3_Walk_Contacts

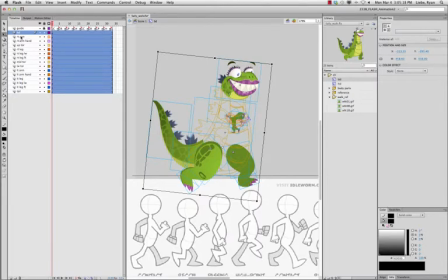[8:13]
just make a group selection by holding shift to make a mass selection, or command or control if you're using the PC to make a more precise selection.
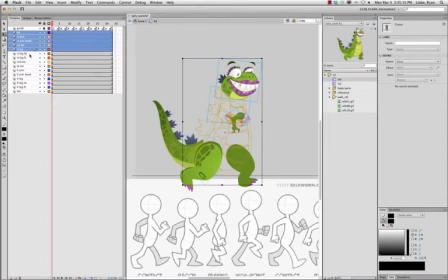[8:28]
So I'm holding down command and I want to select the whole body except the legs. Everything but the legs. And I'm gonna lean it back a little bit.
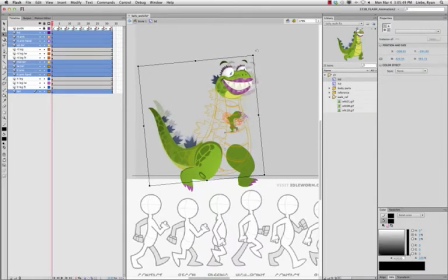[8:46]
As you can see in this example right here, this figure sort of has an arch in the back, so I'm gonna try my best to mimic that and maybe even bring this top half of this of the torso, all but the mid and lower torso.
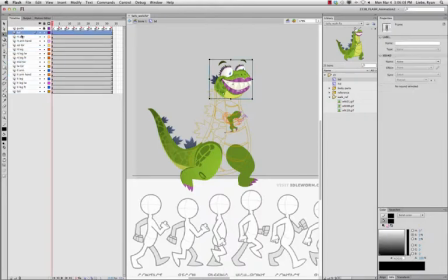[9:05]
So let's go back and make a selection of just the head, right arm hand, upper torso, not the legs, not the mid torso, just this right here, and
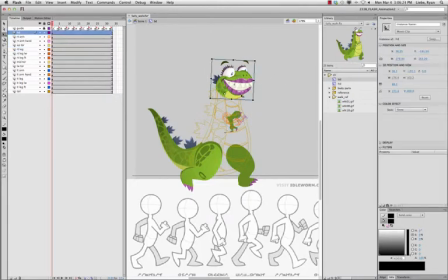[9:17]
lean it forward just a little bit, and maybe even just lean the head back a little bit to give it a little bit more character in this pose. So there I have my first contact.
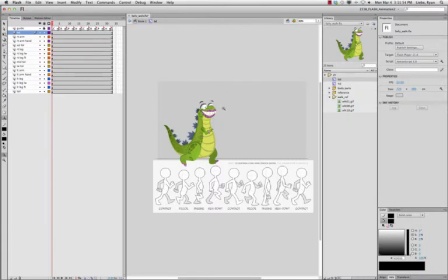[9:36]
And the next step is to duplicate this keyframe or sets of keyframes and paste them over into the last contact. So to do that, I'm going to do that over here in the timeline and not actually here on the stage. So I'm going to
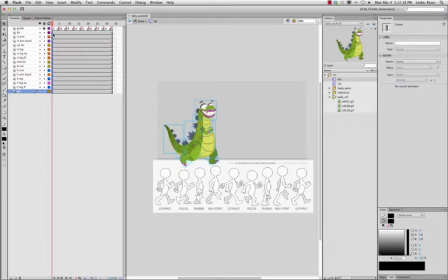[9:59]
click and shift click all of these frames, all the black dots of the keyframes that I just made, and right clicking on them, on the actual timeline, on those highlighted frames,
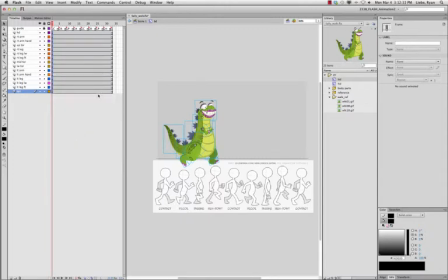[10:13]
I'm going to go to copy frames. All right, and then I'm actually going to highlight this section over here, right under the last keyframe, right click again, and paste frames. There you go.
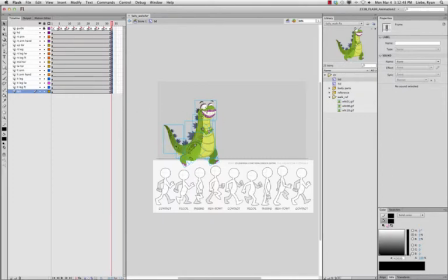[10:29]
So now I have two keyframes of exactly the same pose. And if I turn on my onion skin, which is down here at the bottom again, if I turn on onion skinning and have it so and stretch it so it, encompasses my whole timeline,
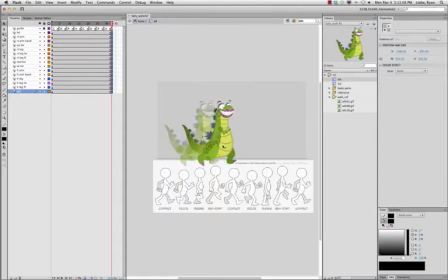[10:48]
I can move this selected pose, and I can see as a ghostly shadow what the last pose looked like.
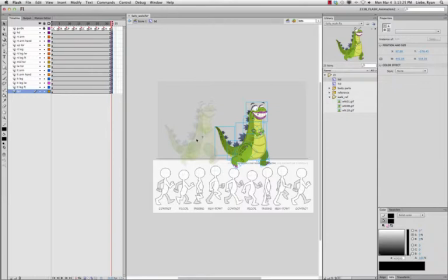[11:05]
I'm gonna backstep with Control or Command Z, and I'm gonna move it over again, but this time I'm gonna hold down Shift. And the reason why I'm holding down Shift is so when I move it to the right,
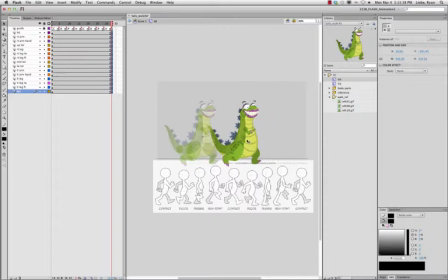[11:20]
it stays in a straight line, and that way I'm not losing. I'm not, it's not going to be higher or lower. It's going to be on the exact same line. And that way the walk is going to look a little bit more stable.
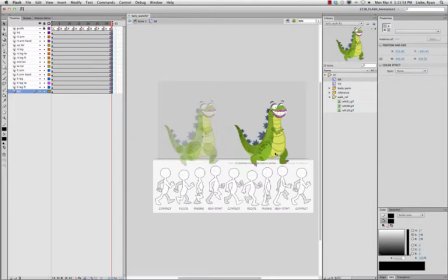[11:36]
Now I'm just going to move it over to the right for now, a little bit, because I'm still not quite sure where it's going to end in the walk. I have to make the middle contact first. So actually, what I'm going to do is make
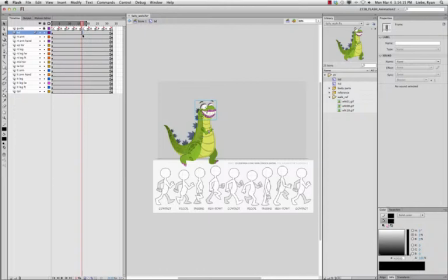[11:57]
a selection over the center contact on the timeline. So shift select, and instead of copy and pasting those frames over this time I'm just going to hit the hotkey F6.